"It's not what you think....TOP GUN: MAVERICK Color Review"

I have been wanting to talk about Top Gun Maverick for a long time now. Now, I really enjoy movies that make super bold color choices, but what's fascinating about Top Gun Maverick is brilliance is often found in the nuance and detail that no one else will notice.
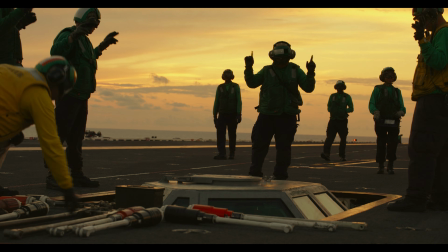15s
Let's see how this works. So this film opens with a montage on the deck of an aircraft carrier, and they've leaned into these really golden warm tones.
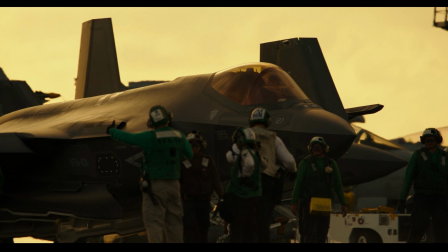23s
It's almost sepia looking. And as I start to kind of pull out some elements from the frame, when I look at the highlights, it's hard to call it a white point, but the highlights are very, very warm. This might be about as neutral as we get in the image, maybe pulling from the shirt of this guy here.
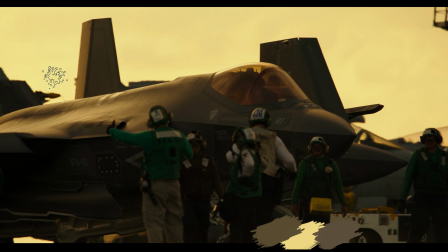38s
But what Top Gun Maverick does so well with this is it doesn't end up feeling desaturated and sepia like so many films do.
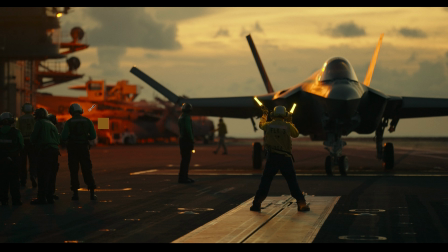47s
We find the answer in how they let highly saturated colors pop through. Look at this. While this whole image might feel a little on the warm side, this pop of red allows something to stand out.
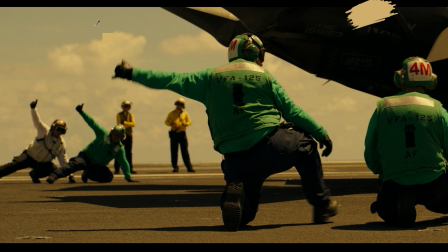58s
And we see this throughout the scene, where if we look at the white points of the image, right, even some of the blue of the sky really is still quite warm, but they don't let the whole image fall into desaturated sepia tones. They actually allow some really heavily saturated color pops to come through.
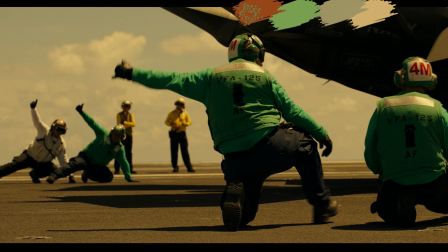74s
I think of the green on the jacket here, so that we get some of the reds of the helmet, and even the yellow in the uniforms on the background. When I look through some of these colors, I think that they are some very bold accents popping through the warm sepia of the background.
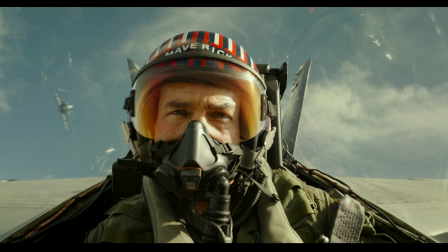90s
And they keep these warm tones right through training. We have some nice rich skin tones. As I try to select a white point, once again, that's a really warm white point. We're getting some nice greens of the suit coming through, kind of that, I tend to think of it like a ranger green.
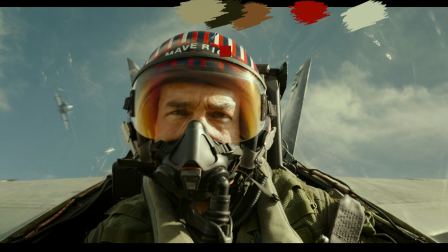107s
And we still get some elements of high saturated colors providing a little bit of a pop to the image. We quite literally spend the first half of this film in this warm shadow, kind of golden toned look.
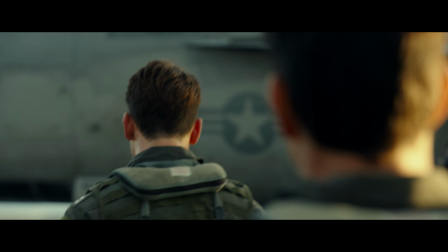120s
So what do they do when reality hits? Well, this is the scene where they're launching to complete their actual mission.
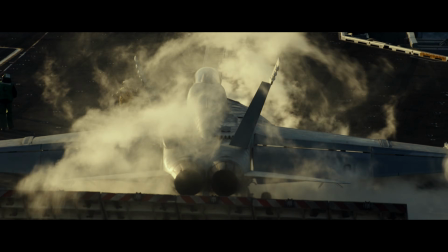125s
And once you see it, you can't unsee it.
What do?
We're sitting in that warm tone right now.
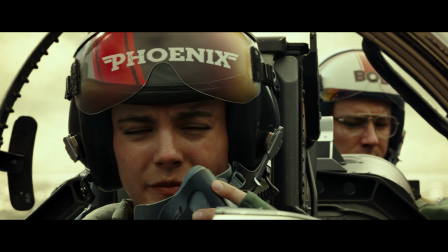130s
They're finishing their prep for launch.
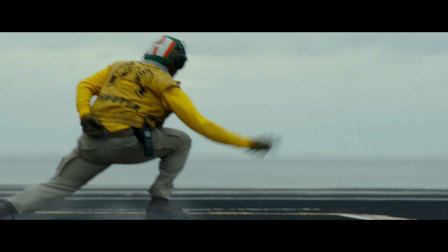132s
They check in with the command, which is in blue, and then look, they cut back, and immediately it is a whole new look as soon as the plane launches.
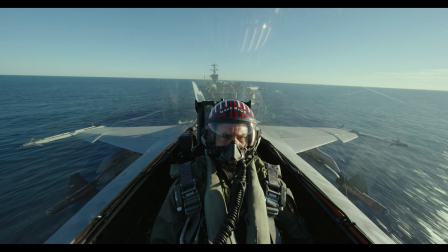140s
You feel that chill of the cool tones.
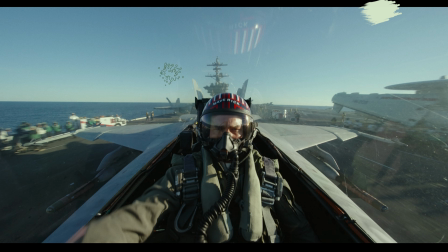142s
As I look at this image, some of the highlights, and let me pull this here, I realize that might not be pure white there, but some of the highlights still maintain a little bit of their warmth. But what is true about those midtones and shadows? Immediately, those midtones and shadows start cooling off.
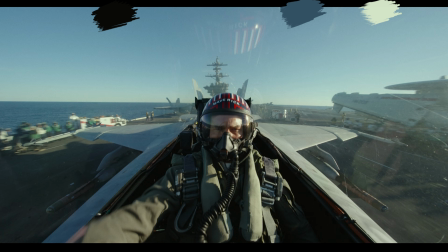157s
And look at this compared to this shot, just a few edits apart. But to push this even further, look at the color of the map once they're on their mission.
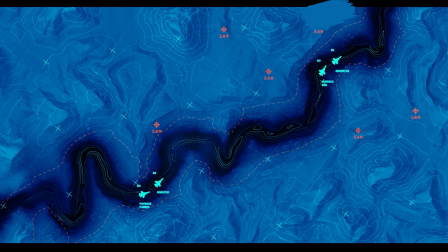165s
It's this really intense blue color. What color was that map back during training?
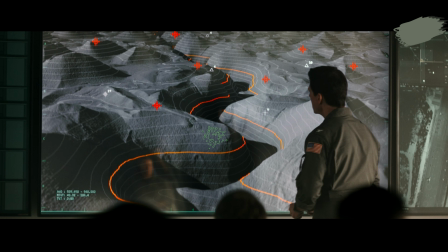170s
Gray or even a little bit warm tone, depending on where you look at it in the image. I am a huge fan of using aspect ratios well to tell stories. And it's not for every story. If you want to know how to do it poorly, watch my review on Tenet. But Top Gun is a film that gets this right.
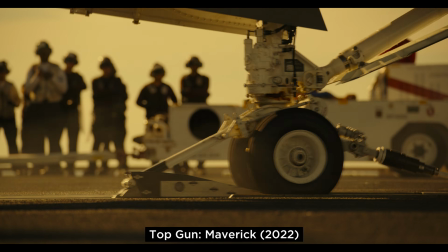186s
We open the film in this nice full frame aspect ratio, and I think this is great because so often we're used to seeing letterboxing in films,
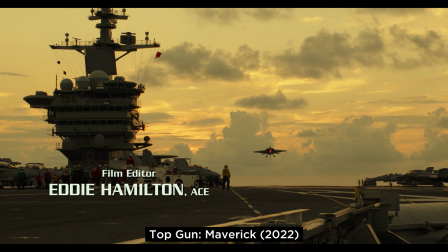193s
and that nice big frame gives us a bit of a nostalgia feel.
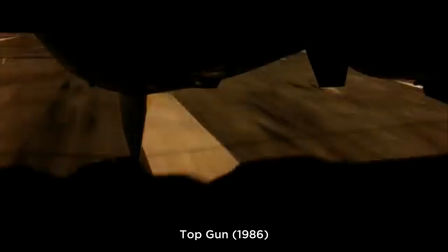197s
What's funny is the original Top Gun movie was released in an anamorphic aspect ratio, so it's not necessarily pointing us back to the original movie.
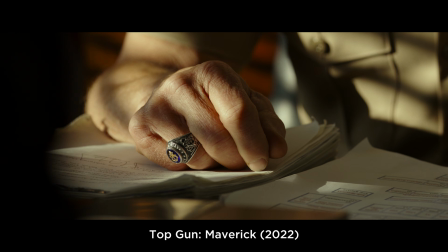204s
We get our letterboxing kicked in as soon as we feel real life on the ground. Do you notice how the top and bottom have been trimmed in?
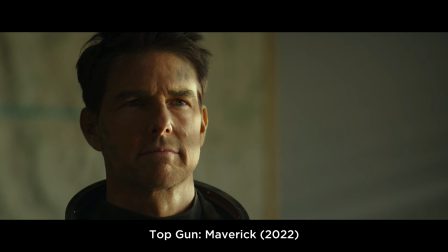211s
We're no longer thinking about flying, we're grounded into reality. So how do we get
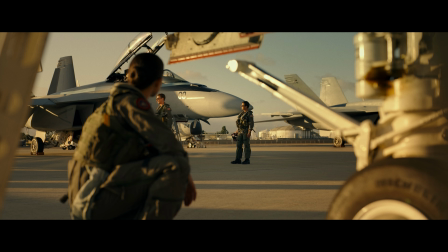215s
back? How do we disguise that change from a letterboxed picture into the full frame perspective?
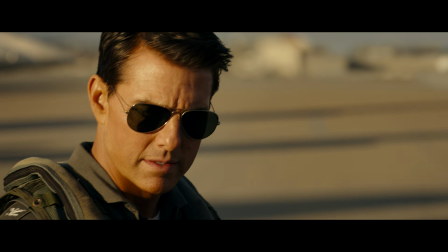220s
Well, the first thing you're gonna look for is high action. So watch this.
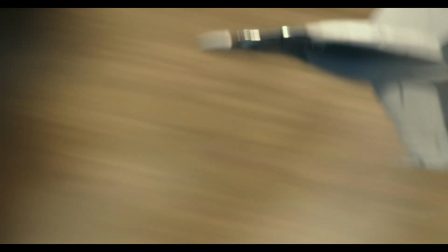224s
We get the plane flying right horizontally through the frame, and because you have this really high action happening at that point in time, your eyes are taken away from the change in letterboxing. Now, just because you're flying doesn't mean that they give you that full aspect ratio. Watch this. In this part of the film, Tom Cruise is flying, but he's flying casually.
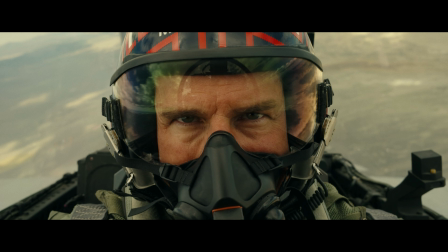240s
He's not really gunning that throttle. But what happens? How do we transition from letterbox to that more wide framing?